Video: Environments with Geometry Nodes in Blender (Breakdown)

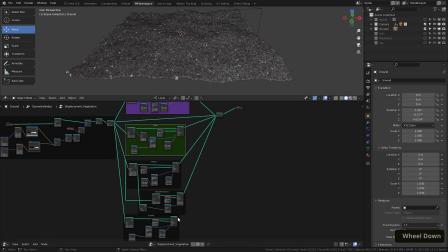Having it all visible in a network like this, everything directly controllable and procedural, is by the way the true reason to use geometry nodes.
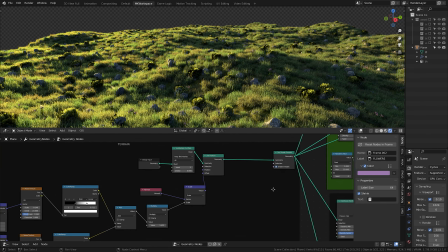And this scattering is of course just scratching the surface of what those little boxes can do.
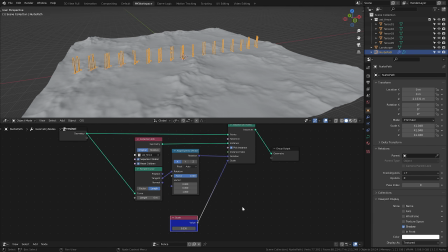For example, in a bonus chapter, I decided to show you how to achieve a dynamically changing fence with them.
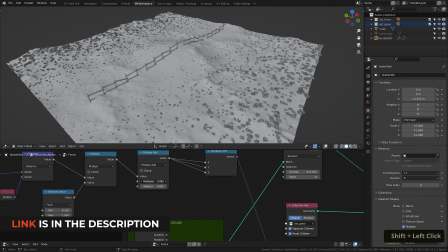And you can see that lesson for free directly on our YouTube channel.
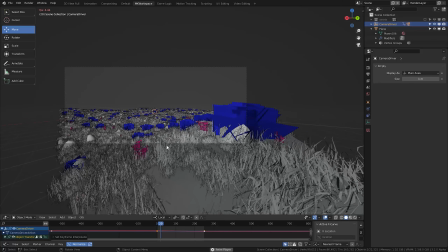Once I was done with the foreground, it was time to mix in some other techniques for the midground and the background of the scene.
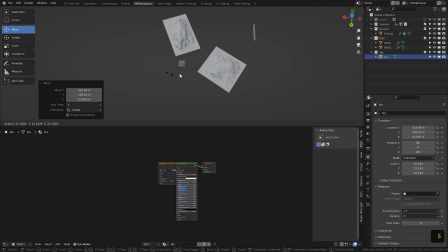The sky is actually an image placed very far away from the camera, so that the parallax,
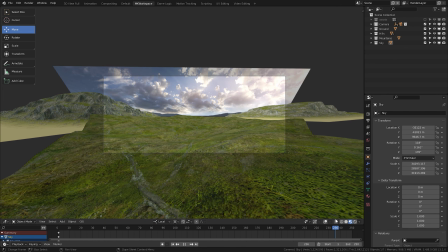the way it moves relative to the foreground due to perspective distance, looks correct. I then took it and, just like I do every time,
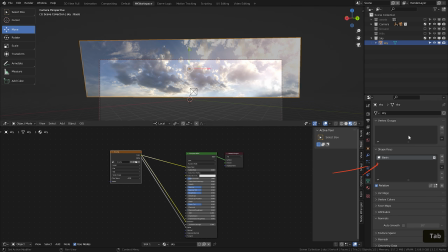I added some shape keys and made its top move to the side like this, while this bottom remains stationary. I animated the shape key, and this way you can fake movement to so many sky backgrounds.
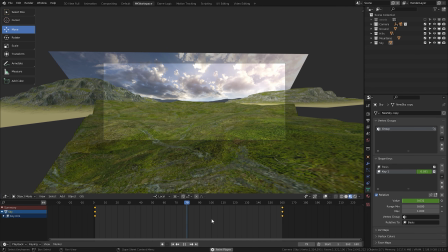I do basically nothing else these days for my scenes.
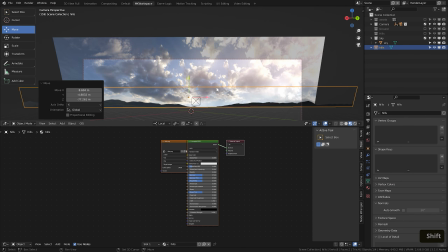For the very far mountains, I use 2D images as well, but the closer you get to the camera,
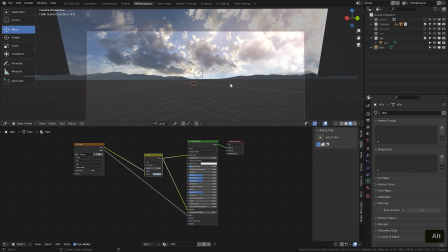the more 3D objects you need to use, otherwise those 2D planes would be pretty apparent.
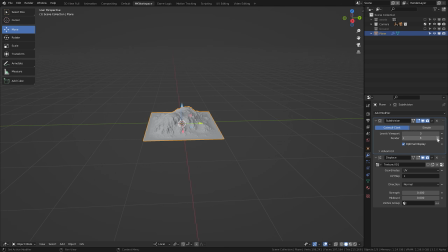So using the techniques from chapter 8, as well as some free mountain assets I share there,
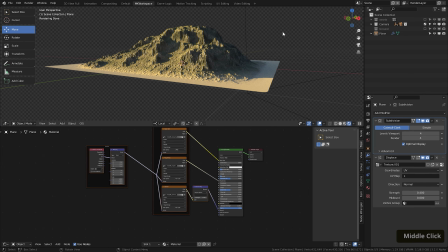I added some visual interest to the sides of the composition with these two hills.
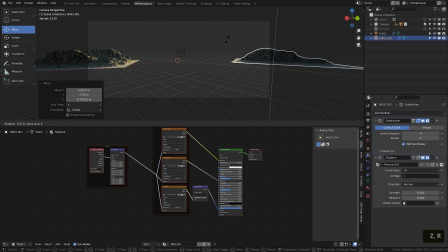These are basically again just displaced planes, but this time using a displace modifier, into which I input a displacement map generated in World Creator. By the way, on my own YouTube channel, I just shared a basic free workflow for this tool,
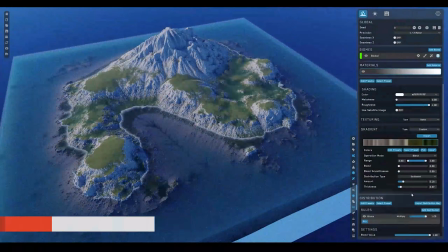so definitely check it out if you're interested in a great way to generate displacement and color maps for large-scale terrains.
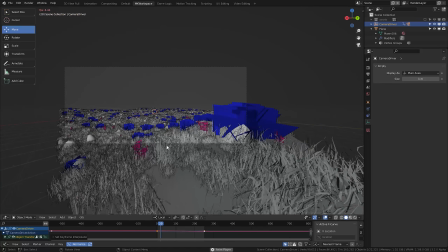One note on the camera, I used a super useful add-on by none other than Ian Hubert.
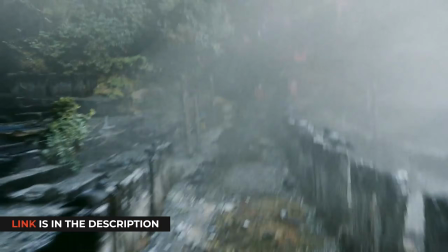It is called Shakify, and it adds wonderful handheld shaky animations to your camera, which you can adjust to your liking.
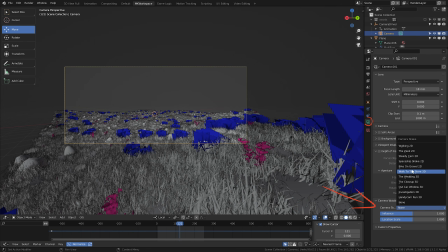This way, I achieved a slightly more natural camera move than if it was just linear.
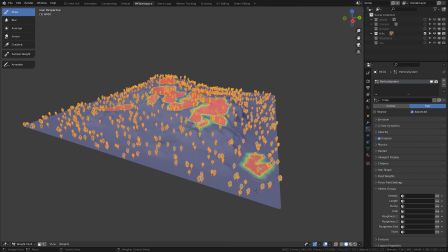You know how you can paint vertex groups on your meshes and then scatter particles just on those regions?
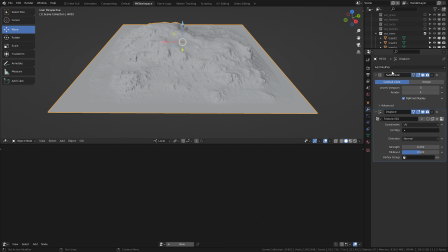Well, I use these midground hills to do a similar thing, only using, you guessed it, geometry nodes.
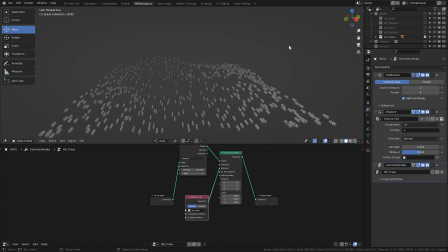So first, I just recreated the distribution network I used for the plane, but this time I scattered trees.
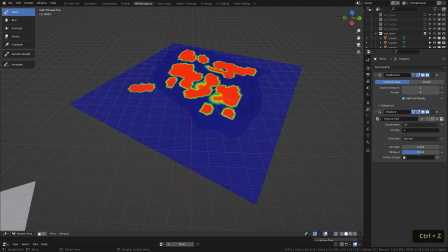To only limit their growth to the vertex group I painted though, I focused on these output attributes here.
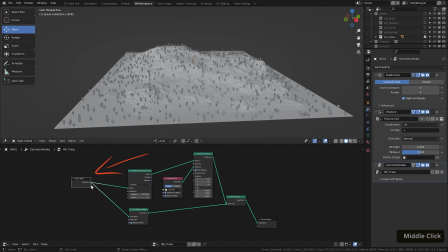Those you can create from the group input node here and drive them into any attribute your network has. In my case, it was this density parameter of the points. Then you can start controlling it with various data present on your mesh, including the vertex groups you've painted.
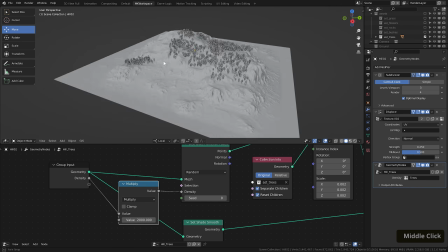Nice. And that was what I wanted.
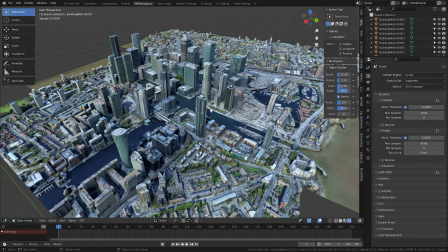After that, it was all about that one special workflow I've been hoping to discover for years.
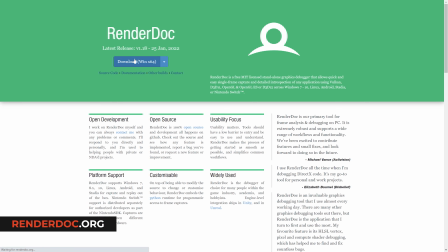Finally, I found that you can simply download a software called RenderDoc, and upon some tinkering with the way your internet browser uses GPU,
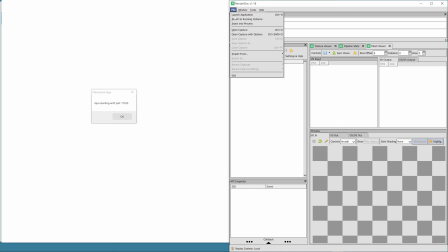you can then directly source any 3D data from the Explorer into RenderDoc.
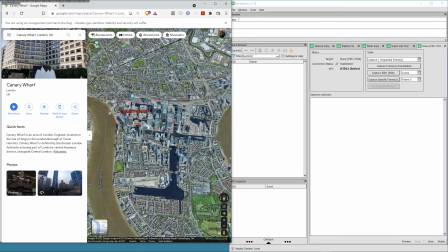You just find a location, in my case the famous Canary Wharf of London, and grab it.
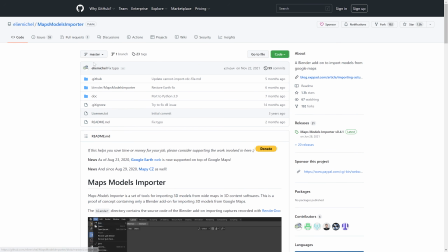Then just download a special Maps Models Importer add-on,
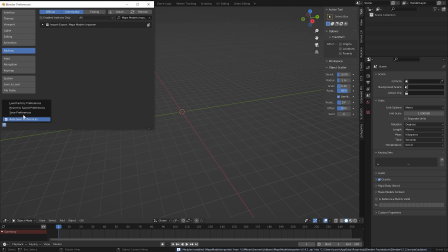and you'll be able to import the format RenderDoc gives you directly into Blender.
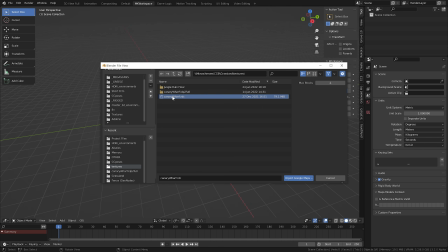I don't know about you, but this is just pure awesomeness.
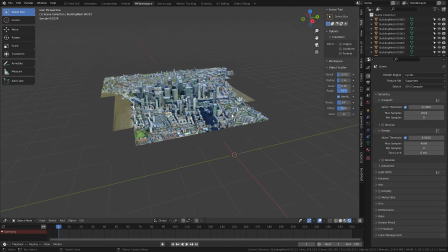Though I must warn you, do not attempt to sell these models or use them in commercial projects.
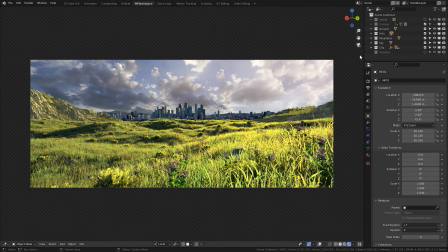It would not go well legal-wise. With that done, I've just added several last cool elements to my scene.
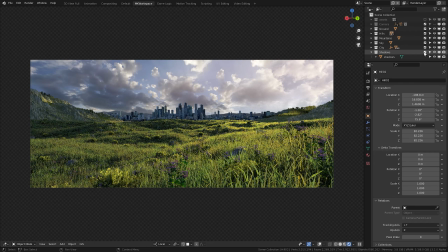First, these wonderful cloud shadows.